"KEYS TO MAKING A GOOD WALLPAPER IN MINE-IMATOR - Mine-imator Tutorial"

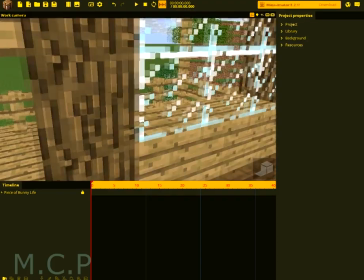1s
Hey, what's going on, guys? Shady here from Mine-imator Productions, and welcome back to another Minecraft Mine-imator tutorial.
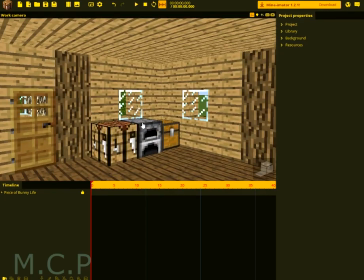9s
I'm bad at these. This is a tutorial on how to make, like, the keys to making a good wallpaper in Mine-imator,
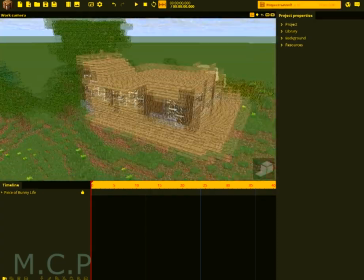17s
because, you know, Mine-imator, it's a very limited program, but very unlimited if you use it right.
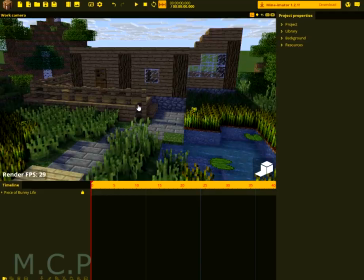23s
Did I use that right? I didn't use the word right. So as you can see, this is a scene.
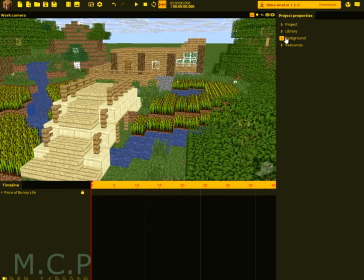28s
This is a scenery that I have. It's very bad. Now, there are very few ways to, quite a few ways to fix this.
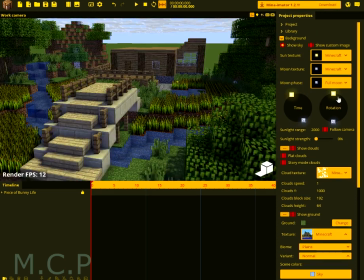36s
One is the sun. This is a very important one.
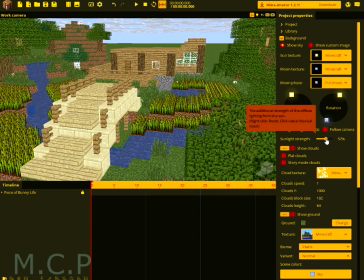40s
You can up the sunlight strength, making it brighter. And wherever your sun is, our sun is right there.
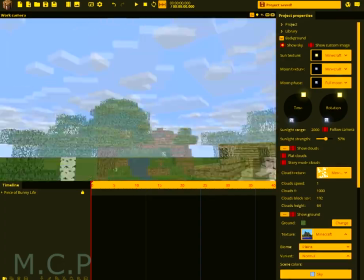49s
Never have the sun directly above. It messes with the shadows.
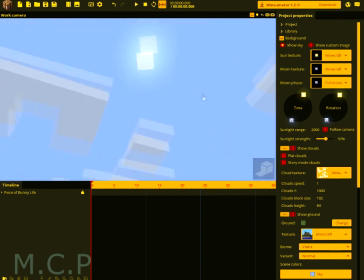54s
Where did it go? There it is. Okay. We're going to turn the time down a bit.
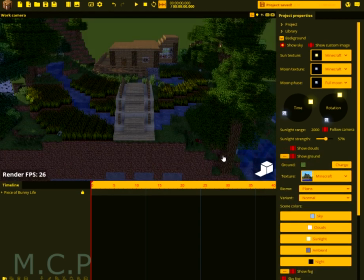61s
I'm going to remove the clouds. And now, if you look, it looks better. But one thing is it doesn't there.
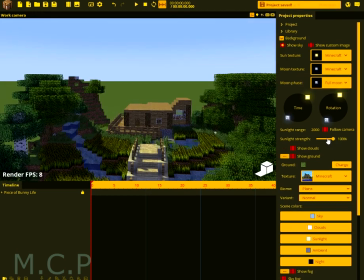67s
See? Now it looks more morning-like. Turn that down a bit.
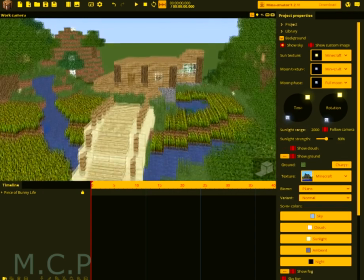74s
And that automatically looks a lot better. Now, another thing you can do is sunlight and ambient are already changed.
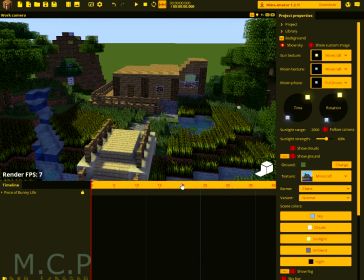80s
But what you can do is you can go ahead and change that to what you prefer. I think that looks good.
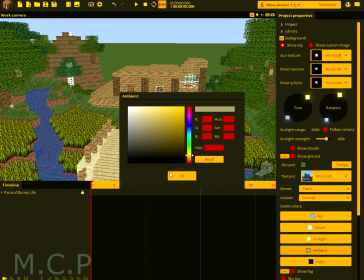85s
And I like having the sunlight, actually. The ambient, I mean. Like that,
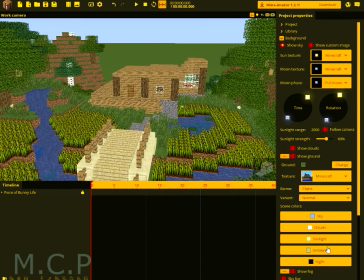91s
more of a yellow, so it's kind of like the sun is shining, but a little bit darker of a yellow, maybe.
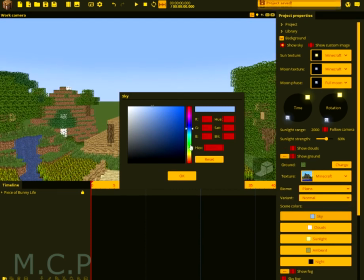99s
That's too dark. And of course the sky, there's lots of things you can do with the sky. I like to make the sky look more like a sky.
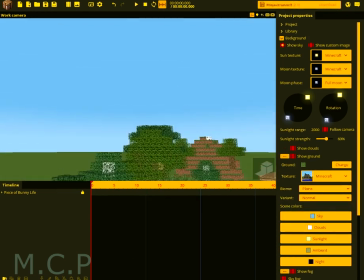107s
That looks prettier in my opinion. That looks a lot prettier.
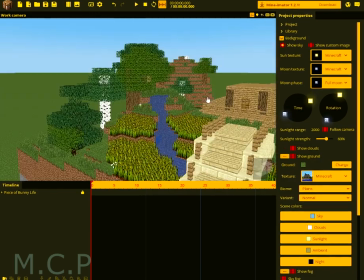112s
Now, the sun, in my opinion, is also still out of the way. Or not where I want it.
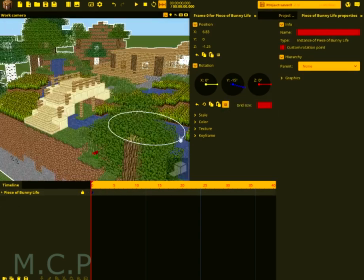119s
Another thing I'm going to do is quickly rotate the schematic. We're going to make a spotlight now.
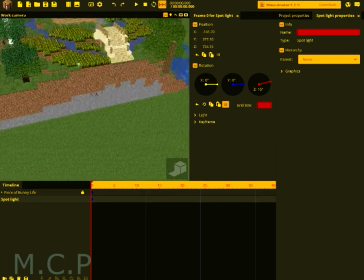124s
So, what we're going to do is we're going to go up over to the spotlight. We're going to look back and see where the sun is.
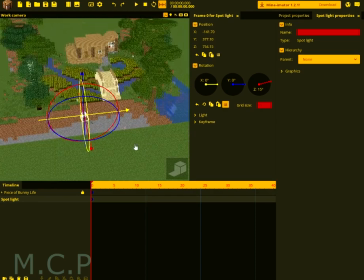131s
Right there. And we're going to take the spotlight and we're going to bring it back. Up.
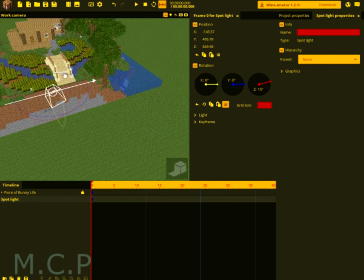138s
Up. Up. And we're going to rotate it. We're going to rotate it down at the scenery. And then we're going to up it by a lot.
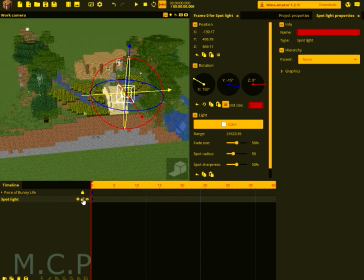153s
See, as you can tell, that already looks a little bit, quite a bit better, actually.
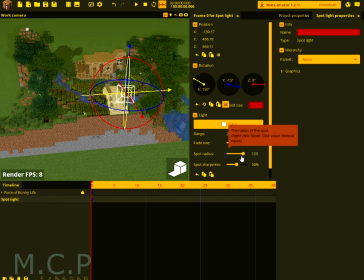158s
Up the spot radius. Might be a little bit too much. Of course, you can mess with it yourself. Turn the sharpness down a bit. And the fade size will have about that.
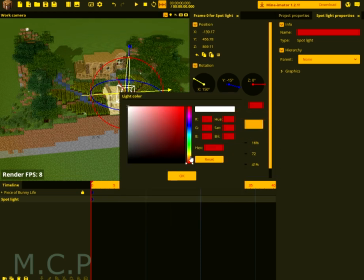171s
And obviously, change the color to a sun color.
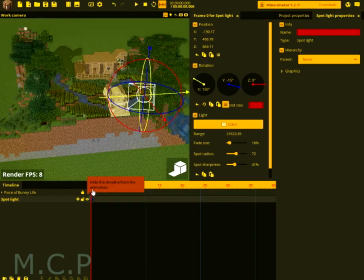176s
Now, if you notice the difference, it looks more like a sun is shining in that direction, which also works for a moon.
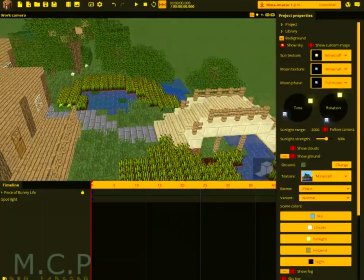185s
So that's outdoor lighting. And obviously that's not the only lighting that there is.
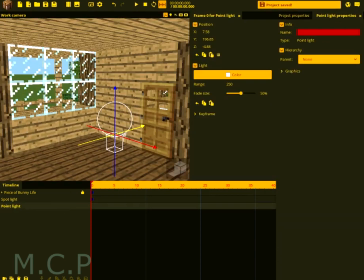193s
There's also indoor lighting. So, you know, take a bunch of point lights. If you don't have torches, just bring one in.
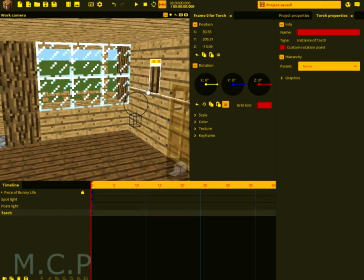201s
This will give you a point to put your light where it doesn't look like light is just appearing. If you didn't put one in your Minecraft map already, it doesn't matter.
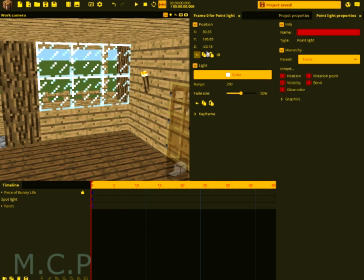212s
It just looks it looks better. Now we're going to reset all the positions and we're going to put it up.
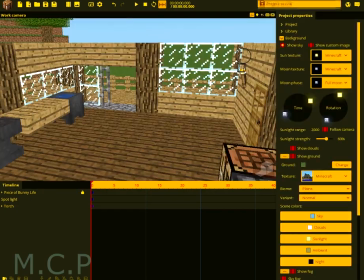220s
Now obviously this doesn't look that bad, but it does look better than how it was.
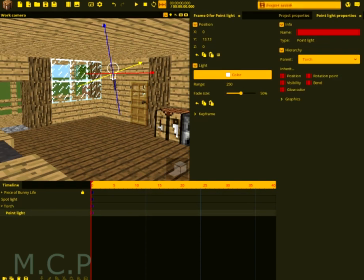226s
It looks more like there's an actual light now. Now, this is a tip that I actually learned from Sharpwind.
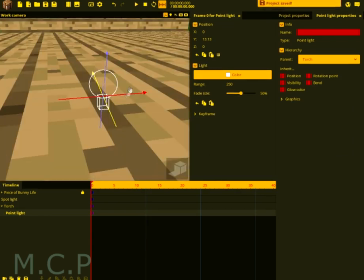231s
If you don't know who Sharpwind is, I recommend you check his channel out. He has helped me with animation quite a bit.
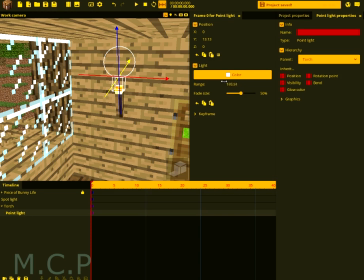238s
But the tip is, we have this one down at about 110.
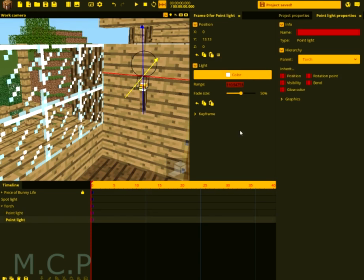243s
Create another one. We put that at 150.